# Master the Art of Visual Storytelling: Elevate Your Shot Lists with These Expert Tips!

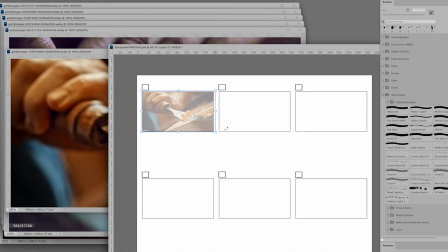Now I'm thinking we go extreme close-up to medium close-up to close-up.
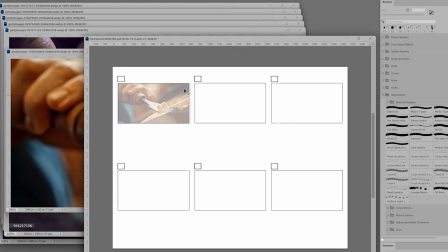Then we reveal his eyes for the first time, which takes us to his face and then brings us into the rest of the story.
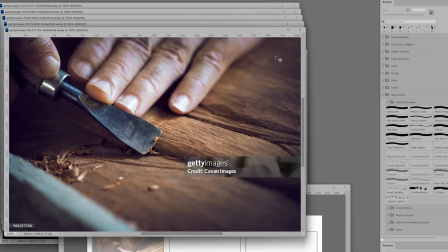Could this be the second shot? Fuck, no, that's too similar to this shot, and I really like this shot.
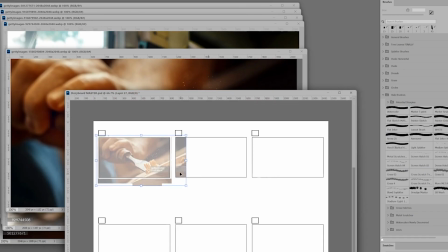But I think I make it even closer because I want there to be at least a 30% change in size between this shot and the next one.
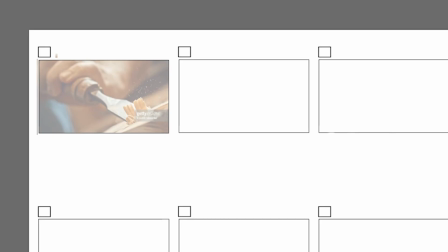In this establishing shot, the extreme close-up, the line of action is going this way, shunk, shunk. In fact, the entire composition looks like this, right? So your eye just naturally follows this rhythm, coming down at this angle.
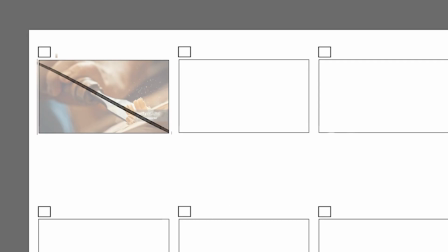With that in mind, I want my next shot to mirror that rhythm. it's going to be the exact opposite in an attempt to balance out the energy or just make it feel more interesting, right?
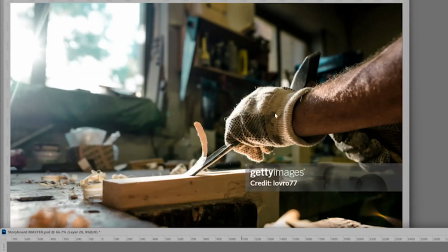So I'm going to look through. Now right here, boom. See how that does that?
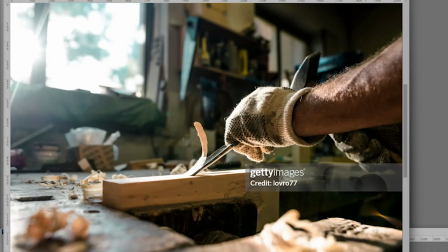So that's why this is going to be the winner for shot 2. Winner, winner, chicken dinner.
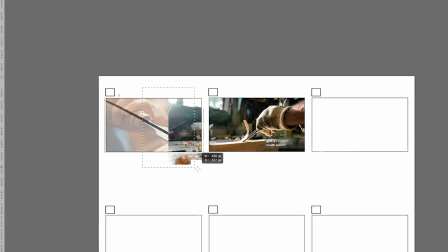So let's just clean this up a bit. So that works great.
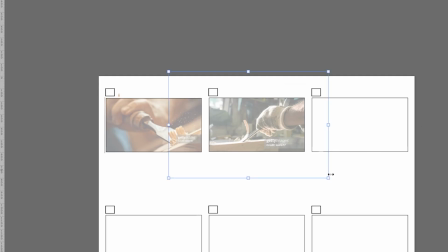Chunk, chunk. Yeah, that's fucking really good actually. I'm pat myself in the back over here. Chunk, chunk. So now we've got 2 chisels hitting the wood. So the next one I would like to use something different.
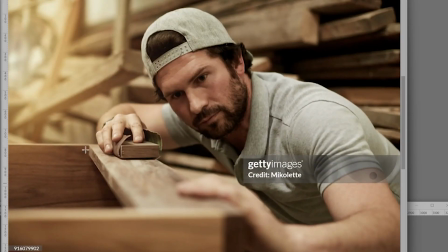The sanding would be great like that, but you know, it could just be like right in here, because that's kind of coming right down the line, which is actually a really good idea. Yeah, let's do this. The direction is boom.
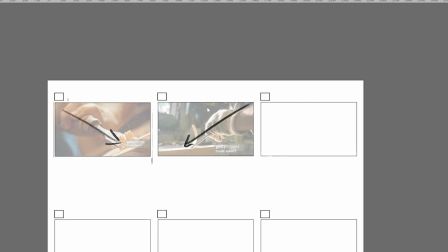Now the next direction is boom. So if I want 3 in a sequence, what am I going to do next? And the next one just coming right at you. That's 3 different directions, which feels satisfying to me. I'm thinking that if we grab this guy's hand holding the sanding block
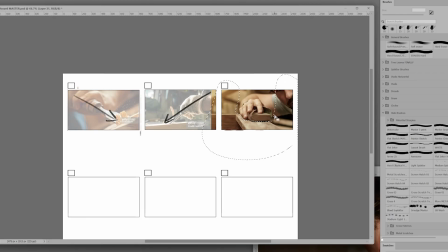and delete the rest of the image, then we can redraw the background so that it's coming straight to camera.
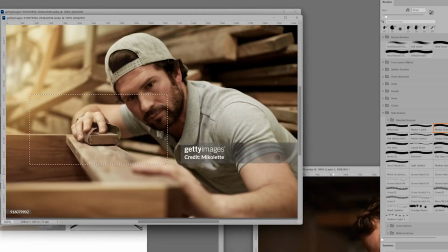The only concern I have with that is that ultimately I'm going to be cutting into this shot here, and that's kind of the same shot.
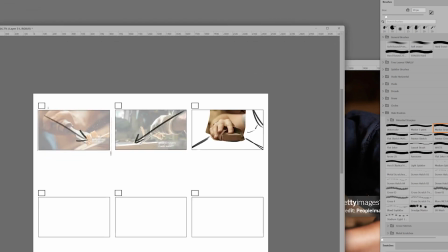My other option is that I could be going away from camera. However, you see, in this preceding shot, we've got the camera behind the guy's hand. Now, if we cut to the sanding block going away from camera, we'd have to be behind the guy's hand again, and it just kind of feels a bit redundant.
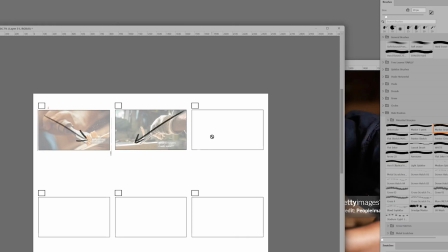I'm kind of damned if I do and damned if I don't here. So let's do this.
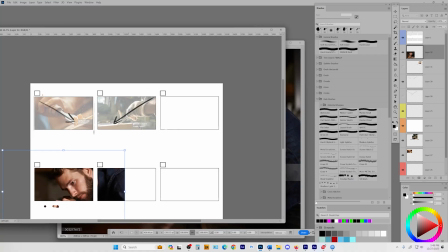Let's figure out our 4th shot, the one we're going to land on, and then let's drop that into place and see how it all feels.
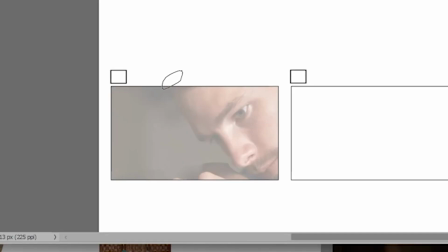Looking at this frame now, we can see that the composition, at the moment at least, looks like this.
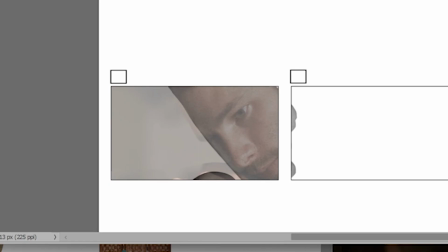Big heavy subject matter slicing the frame diagonally with an equal amount of negative space on the other side, right? And I feel like the line of action goes this way, straight across the eyes. See, when you look at this image, this is the path your eye takes, right? It just comes right down in this angle.
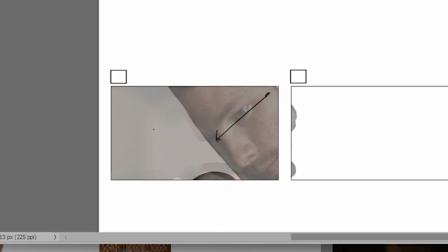So, in order to balance this frame, I'd like to add some energy on the opposite side of the frame flowing this way.
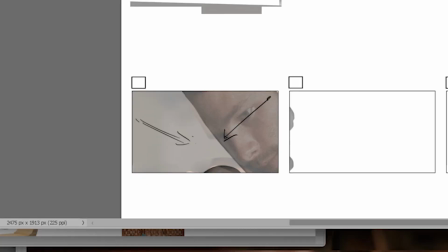Make sense? With that in mind, I'm going to put his brother here and have him face this way.
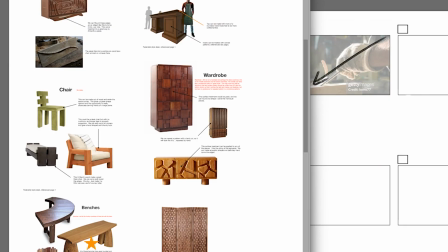Okay, initially I thought I was going to have him polishing this wardrobe, but now I'm thinking I'm going to go with this chair instead.
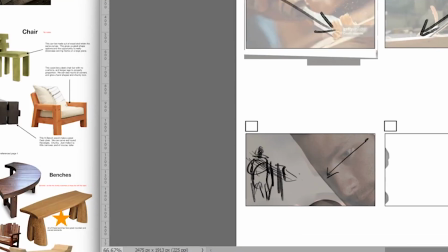The chair works better because the energy is going to go like this now. See what I'm saying? All right, so the profile shot of the chair is starting to feel a bit boring, so let's erase this and go with a 3/4 angle instead.